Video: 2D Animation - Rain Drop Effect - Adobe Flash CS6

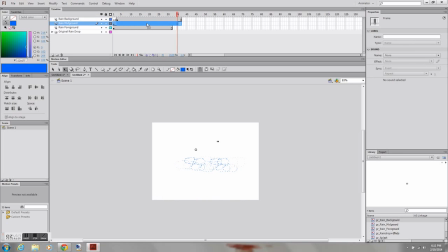[24:35]
I just dragged it over to try to play around with the timing. Make it easier for you to see a difference between the foreground, midground, and background. And then I'm going to,
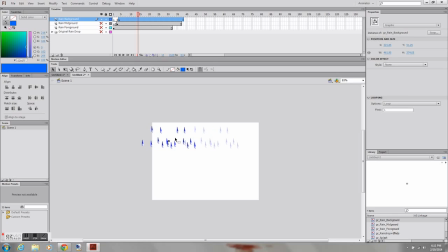[24:53]
once I'm completed with all that, I will be adding just like a very basic, simple background. So I'm just copying and pasting the background a couple times to make sure I cover the entire stage.
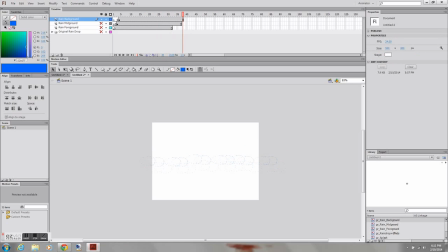[25:11]
So you notice how they all fall at the same exact timing. Something that you'd obviously need to play around with and have a couple different raindrops falling at a different pace. And
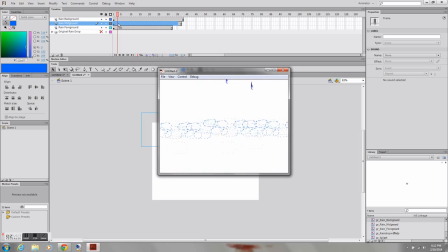so I've got something like that. So I'm just going to create a new layer,
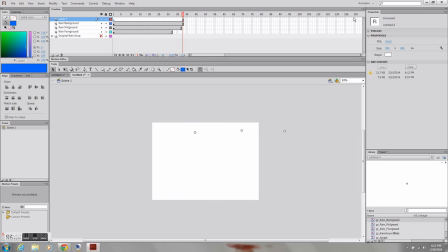[25:49]
and I'm just bringing it out to 100 something frames just to see how it loops.
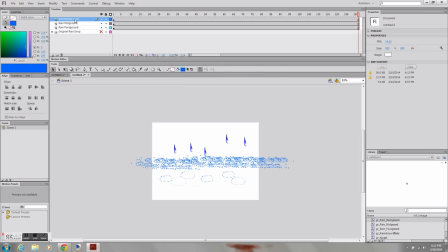[26:03]
You know, it's definitely not perfect. It needs timing played around with, and it also needs a couple of different speeds and shapes and sizes of raindrops to make it look more realistic. I'm going to add in a really simple background.
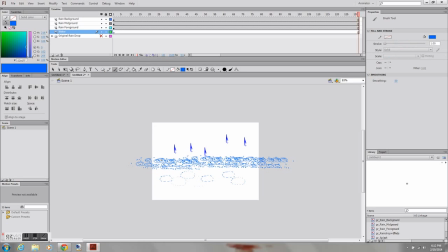[26:23]
I'm just grabbing the brush tool, and I'm just going to select a darker blue and just give this kind of water looking effect. Okay, and
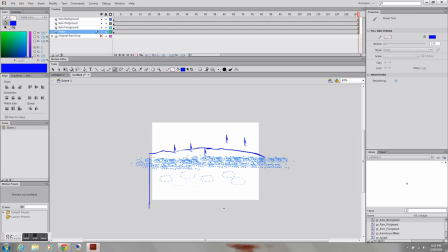I'm just making sure that the stage is covered, so I'm just taking it out a little bit further than the actual stage.
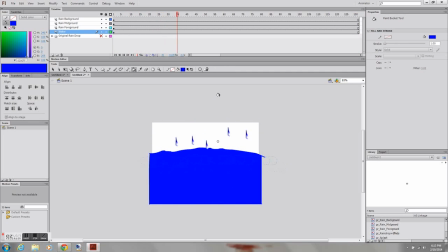[26:53]
I'm filling it with the fill bucket, and now I've got rain falling. And one last thing is I'm just going to change the color of the stage, and I'm just going to make it like a dark gray as if it was a stormy day.
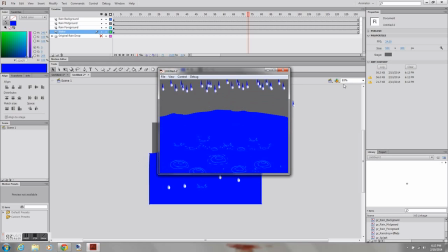[27:12]
Really basic background, but you can see that you get this raindrop effect and the ripples in the water, and it adds a ton. It also has the little splash. But yeah, there you go. That's it. That's the raindrop effect.